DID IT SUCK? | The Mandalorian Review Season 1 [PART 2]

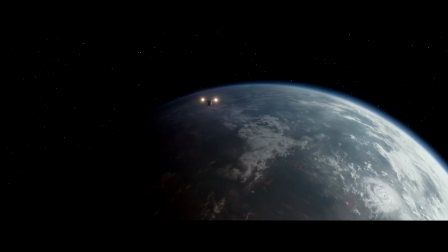[8:16]
Now that Mando has a crew with him, they head back to Navarro. This sequence on board Mando's ship was excellent. Not only is everybody busy occupying themselves instead of having bland, fillery conversations, but to see the potential dark side in the child was quite unexpected.
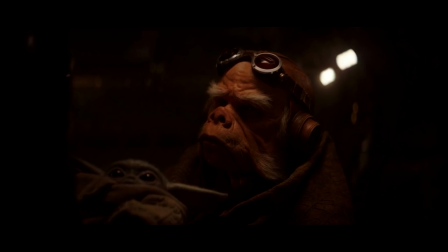[8:31]
This leads to a superb escalation of tension. Hot-headed Kara arguing with wise old Quill, and the droid ominously hanging over all of it. Just fantastic setups for the events to come.
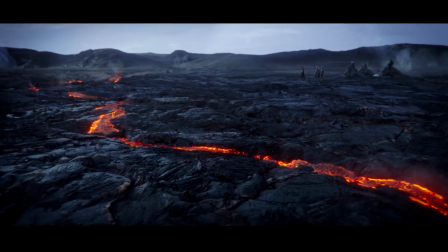[8:43]
All the characters then meet up on the lava plains where they foreshadowed the magma as soon as they started plodding their way through it.
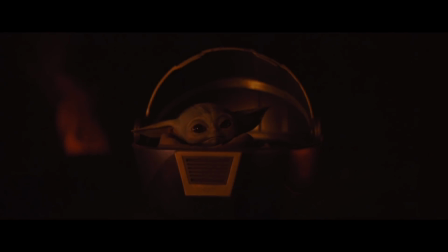[8:50]
Once again there's an effective night time action sequence with these flying creatures attacking them all. It was incredible watching a Blurg getting picked up like a sheep and the fact you can barely make out what these creatures look like makes them all the more frightening.
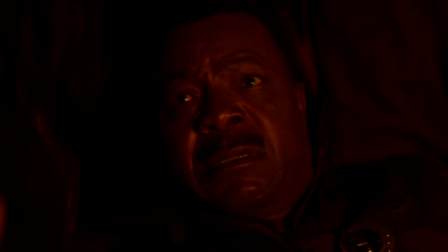[9:03]
Even seeing the child healing Karga made for a nice contrast compared to what it did to Kara on Mando's ship.
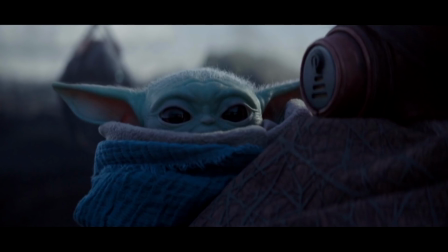[9:10]
The child is truly a force of nature, attempting to decide who lives and who dies.
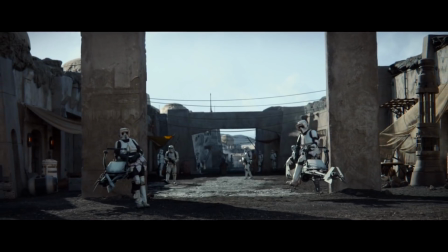[9:16]
The group arrive at the treacherous hive of scum and villainy, and Herzog's final scene is just fantastic.
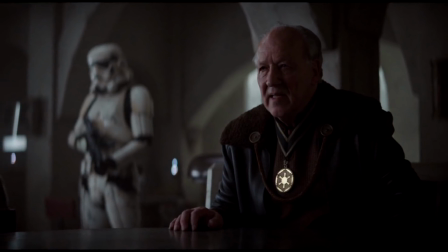[9:21]
The way he justified the Siege of Mandalore was just spine-chilling.
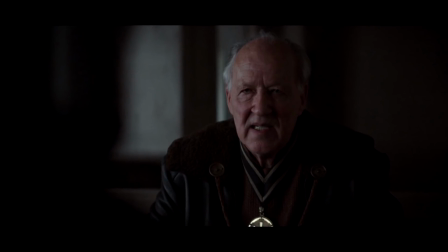[9:25]
This might be the first time anybody has justified the Imperial position and sounded persuasive.
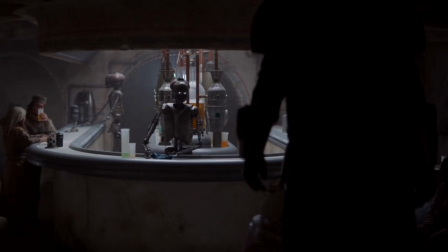[9:31]
I was reminded of the scene in episode 5 when Mando goes to the Mos Eisley Cantina and it's practically empty and run by droids.
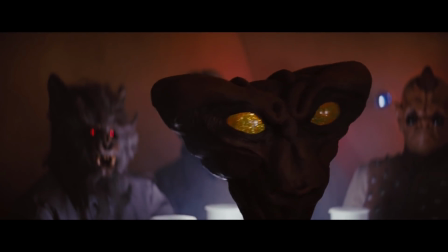[9:39]
Compare that to when the Empire was running things, business was booming.
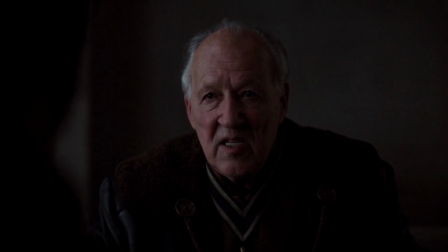[9:43]
This is exactly the kind of world building I like to see in a TV show, and Herzog's delivery of his monologue was just perfect.
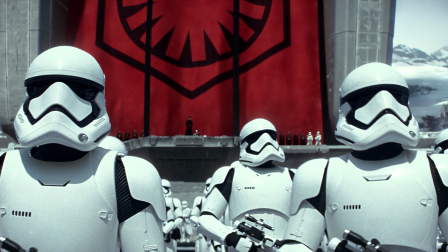[9:50]
We might actually get some insight into how the First Order came about in future episodes, but let's not get ahead of ourselves.
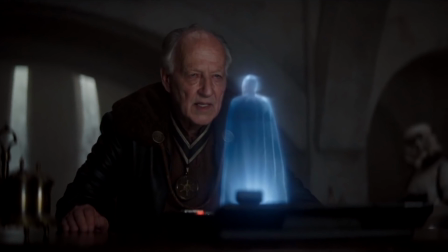[9:57]
For now, things are brewing just nicely.
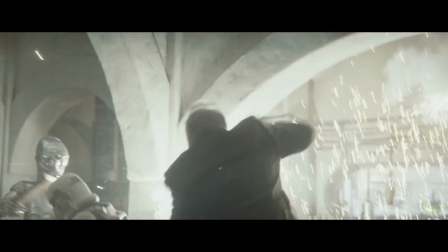[10:00]
Mando is then saved by the bell, and from here things escalate so quickly as the black stormtroopers kill the white stormtroopers.
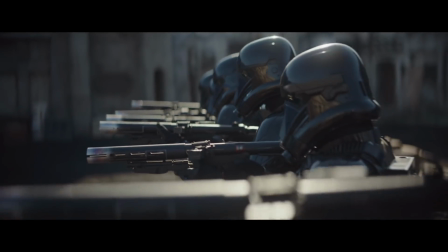[10:07]
It's insane. This shot of them all lined up was the perfect precursor to the incredible mobilisation of troopers that happens afterwards.
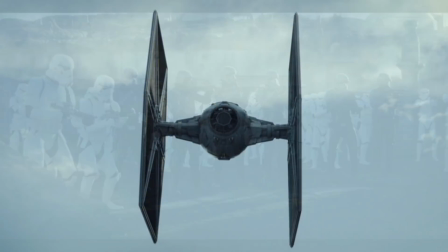[10:15]
This sinister music that plays provides the perfect entrance for Moff Gideon,
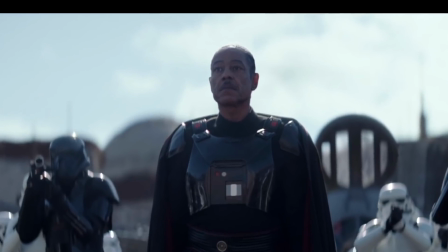[10:21]
played by 2020's favourite bad guy actor Giancarlo Esposito.
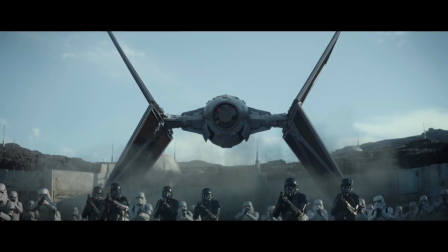[10:26]
I thought it was awesome to see his TIE fighter flatten itself for landing.
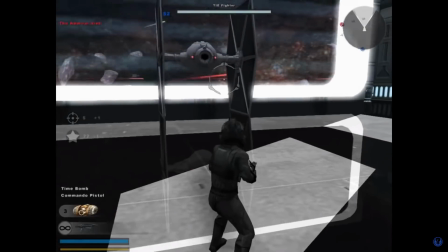[10:30]
I did always wonder how they got into those things. I remember in the old Star Wars Battlefront games you just pushed a button and then you were in.
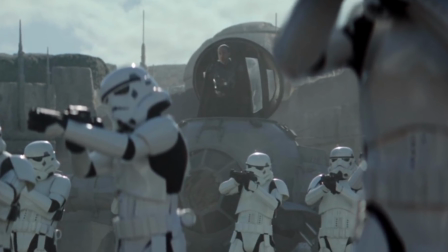[10:37]
Sadly a similar thing happens in this show when Gideon appears from within the top of the ship.
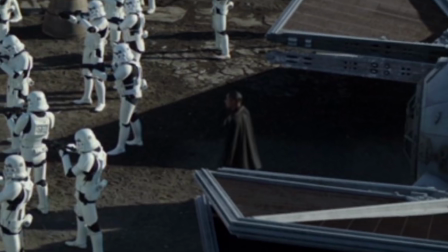[10:43]
We then cut to a shot of Mando and then Karga and suddenly Gideon's on the ground without even hearing the planting of his feet.
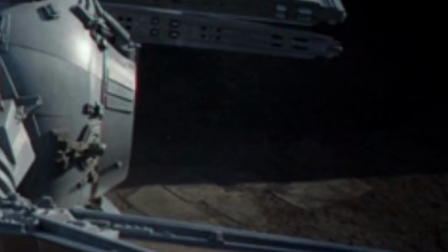[10:49]
Did he have to slide off it or something? Does he have stairs that come out? Fortunately the ending of this episode is very saddening.
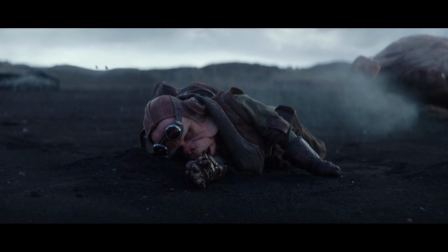[10:56]
The one good guy in the galaxy is just annihilated by the stormtroopers and the guitar that plays is super sad too.
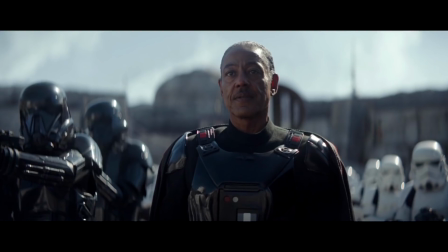[11:03]
the baby getting scooped up at astonishing speed and this mystery antagonist appearing seemingly out of nowhere.
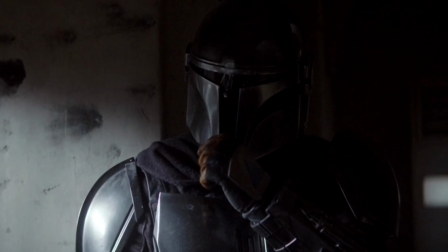[11:11]
What a cliffhanger! Everything is in freefall and I had to wait a whole week to find out how it got resolved. Just the way I like it.
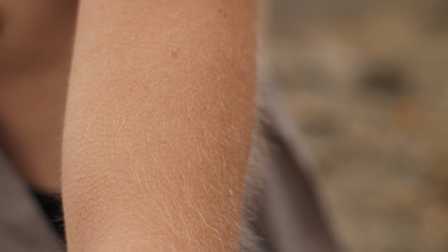[11:24]
Oh boy! I had constant goosebumps on my first watch of this episode and it's owed to the build up from previous episodes.
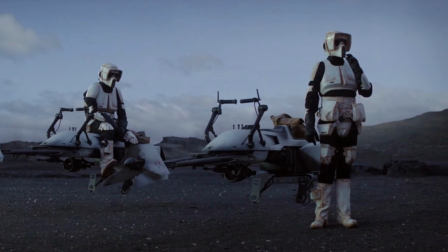[11:33]
This is accompanied by some incredibly tight comedy and drama that flows throughout this finale.
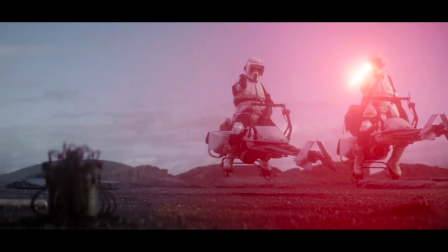[11:38]
It starts with this hilarious speeder bike sequence that mocks the inaccurate stormtrooper trope to the nth degree.
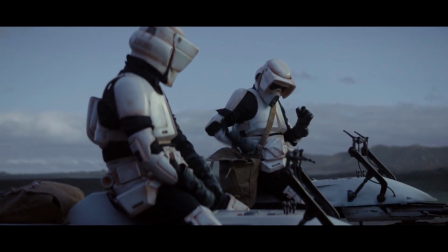[11:45]
It certainly wasn't pleasant watching this guy punch the child, but this is a truly taika scene.
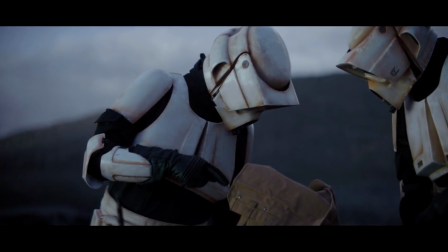[11:51]
The director doesn't waste time making his mark by having this dark humour surround two
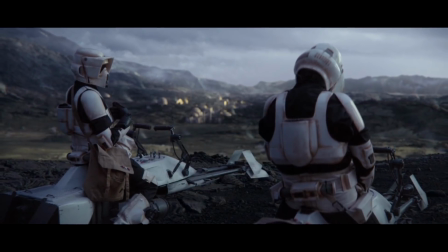[11:56]
troopers that are nonchalant towards their fellow troopers being exterminated.
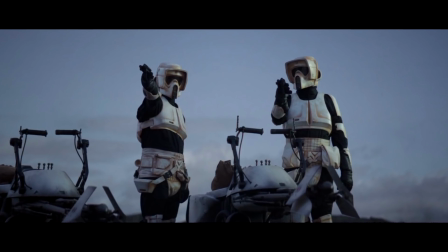[12:01]
Like the Jawa action sequence in episode 2, I didn't know I wanted to see what stormtroopers got up to during their downtime.
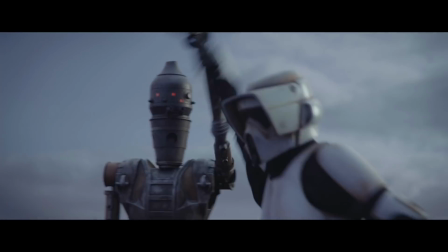[12:09]
Thankfully IG-11, now a nurse droid, destroys expectations in a heartbeat by smacking these guys to a pulp.
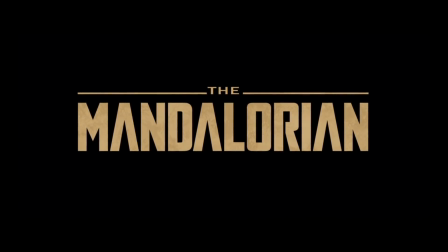[12:17]
It felt so good to watch this, to then hear the theme blasting away from both xylophone and brass instruments
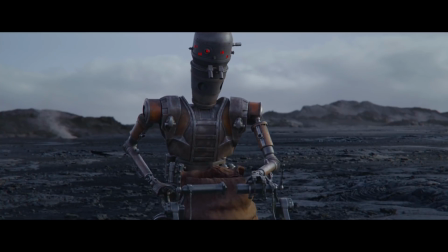[12:25]
really pumped me up to see IG-11 rescue Mando and company. The troopers bring a gigantic gaming PC to shame the console peasants inside.
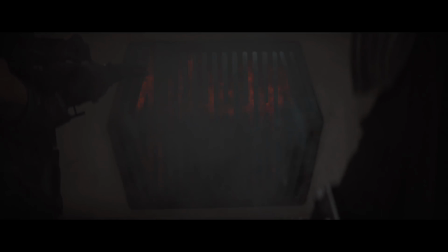[12:34]
They can't quite blast their way into the sewer vent like Princess Leia once did, making a mockery of how easy Star Wars protagonists usually have it.
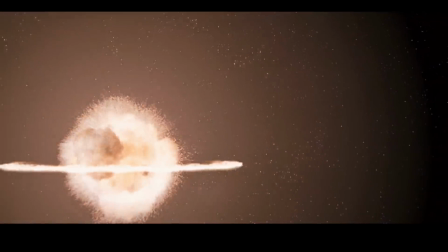[12:42]
It was interesting to hear that Kara was from Alderaan, clarifying why she accepted Mando's offer the moment he mentioned Imperials.
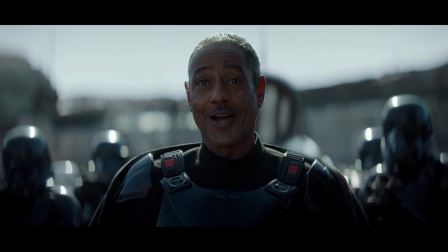[12:50]
The fact Gideon knows all three of their names displays intelligence on behalf of our antagonist, trying to whittle down any hopes of escape.
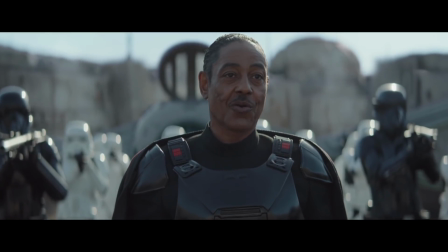[12:59]
Whilst he's monologuing, there was the subtlest of dolly zooms used here, enhancing the threats this character poses.
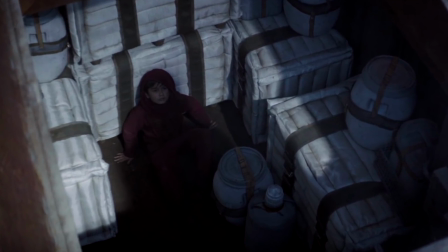[13:06]
We are then treated to another wonderful flashback where the term foundlings finally gets its meaning.
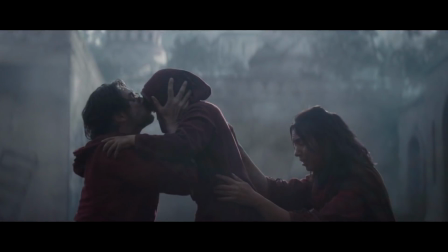[13:12]
There's real trauma buried beneath this character, despite his family not even being named or characterised in any way.
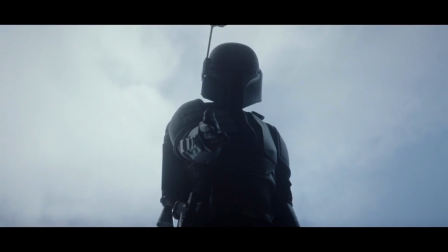[13:20]
The delay heavy electric guitar gives this moment of rescue a sense of epicness
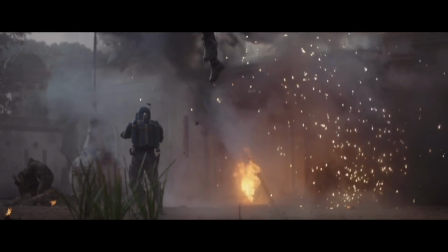[13:25]
as this mystery Mandalorian flies away with baby Mando in his arms.
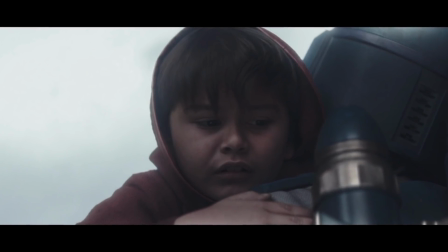[13:30]
It's nice to think that there's a place for orphans and lost children to go, giving them purpose and bringing goodness to the galaxy.
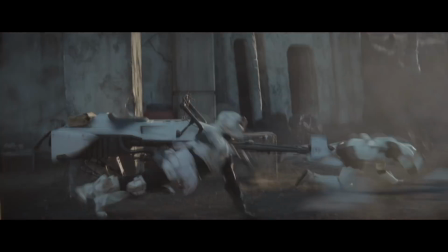[13:38]
That killing efficiency we witnessed in episode 1 is turned up to god mode as IG-11
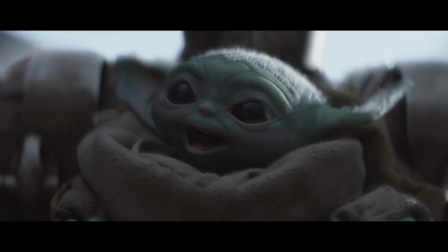[13:45]
obliterates these stormtroopers with ease. I definitely shared the child's look of enthusiasm here.
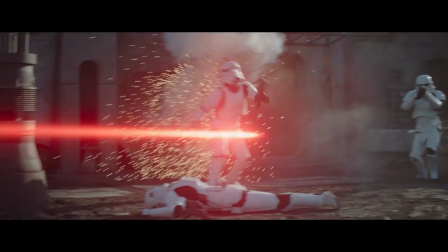[13:50]
This fight mirrors that of episode 1's ending with Mando using a turret gun but this time pulling it off like the Master Chief from Halo would.
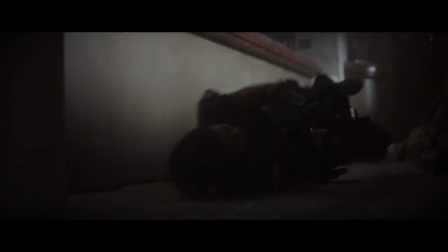[13:58]
The explosions in this sequence have such a significant knockback making the combat feel very impactful and suspense ridden.
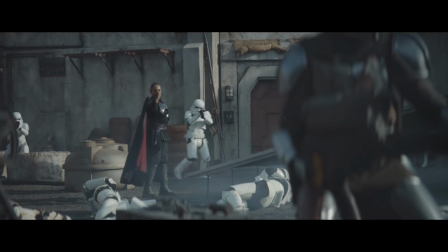[14:05]
Unfortunately Mando still needs more upgrades in the second season as he gets shot in the neck by Gideon.
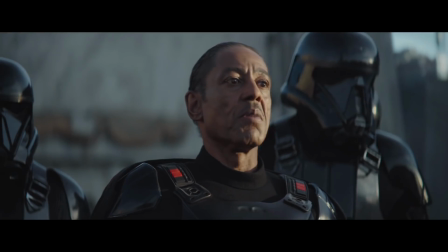[14:11]
With the gang back inside hiding again, we see Gideon command the burning of this place.
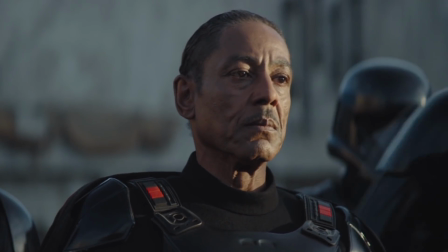[14:16]
The way he bats his eyelids as though he's attempting to hold back his murderous intent was marvellous.
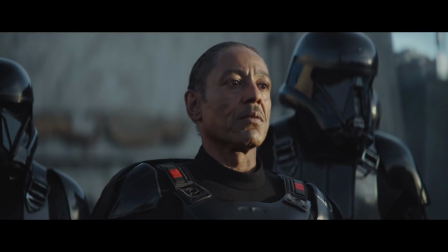[14:22]
I think Esposito does a cracking job in his role, and this is just one example of why his performances as bad guys are so good.
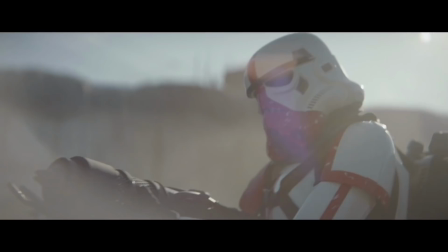[14:30]
This is followed up with a flame trooper, ready and waiting.
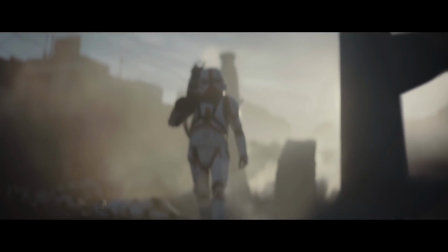[14:34]
Even with a helmet on, his body language indicates this guy enjoys his job.
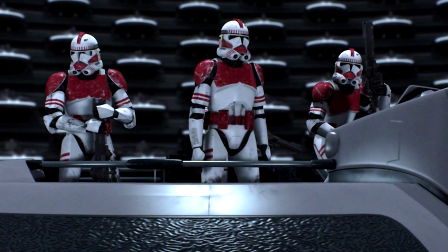[14:40]
I love the red patterns as well, reminiscent of the Shock Troopers seen towards the end of Clone Wars and in Revenge of the Sith.
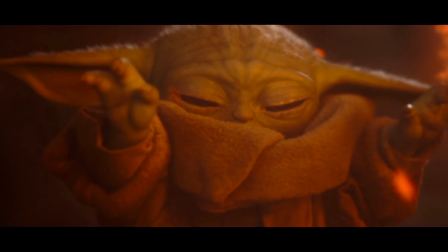[14:47]
The child comes in at the perfect time to prove its utility for good and Mando gets patched up by IG-11.
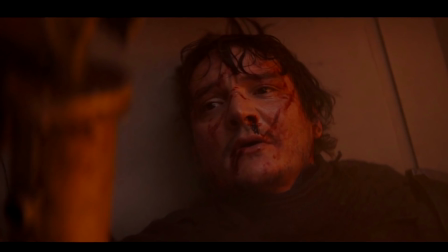[14:54]
I honestly wasn't expecting to see Pedro Pascal's face eight episodes in, but it's a perfect moment all the same.
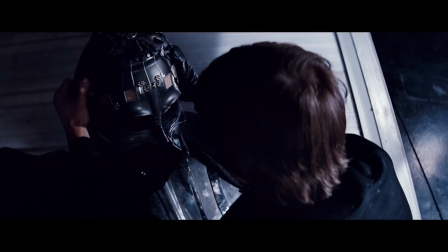[15:00]
I'm Not a Living Thing was the perfect excuse to take the helmet off. It definitely reminded me of Darth Vader's removal of his helmet at the end of Return and to
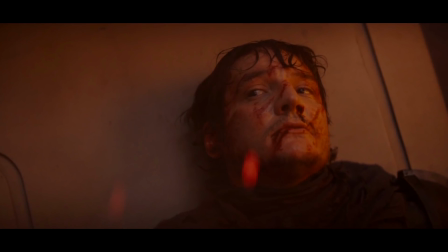[15:09]
see Mando's beliefs in droids completely altered in this scene was perfect too. Down in the sewers, Mando's torch produces quite astounding lens flares, perhaps a nod to JJ Abrams.
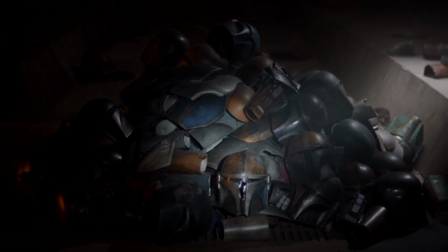[15:21]
It was quite the gut punch to see all the Mandalorian helmets in a pile too.
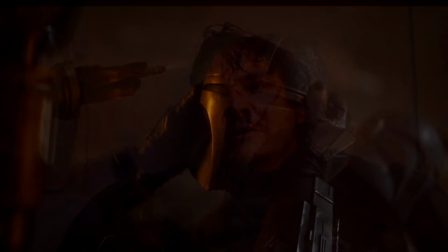[15:26]
Mando broke the Creed's rules slightly in the previous scene, now those that would care if he did take the helmet off are potentially dead.
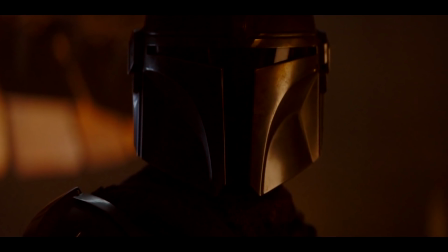[15:34]
In this scene with the armourer, Mando finally receives his purpose. Return the child to its home planet.
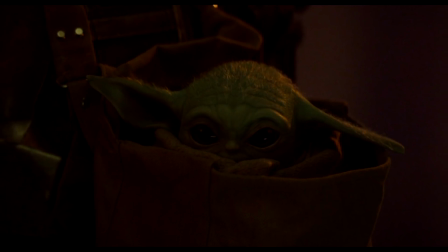[15:41]
This certainly feels like a mission that will take multiple seasons, but this is exactly what excites me about the prospect of this show going on for years.
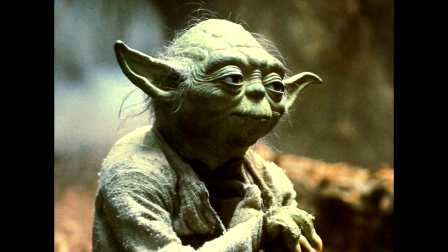[15:49]
The biggest question mark in the Star Wars franchise surrounds Yoda and his species. Instead of the Mandalorian just needing to get some pocket money, he has a grander purpose now, and this excites me to no end.
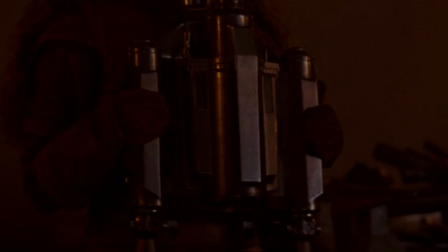[16:02]
And he gets his goddamn jetpack too! Yeah baby, ba-boom!
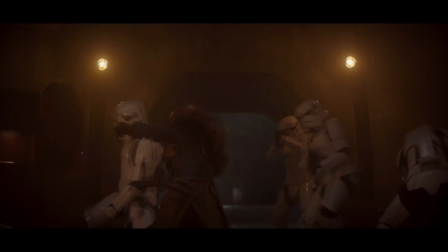[16:08]
Although I'm not sure how I feel about the armorer fighting stormtroopers with her hammer, gotta be honest with you guys.
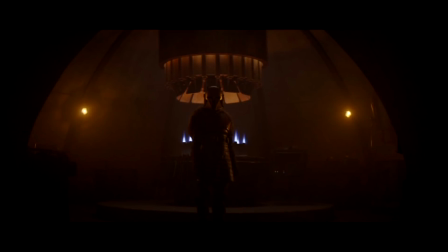[16:16]
The characters departing and the music that plays was more than enough for me.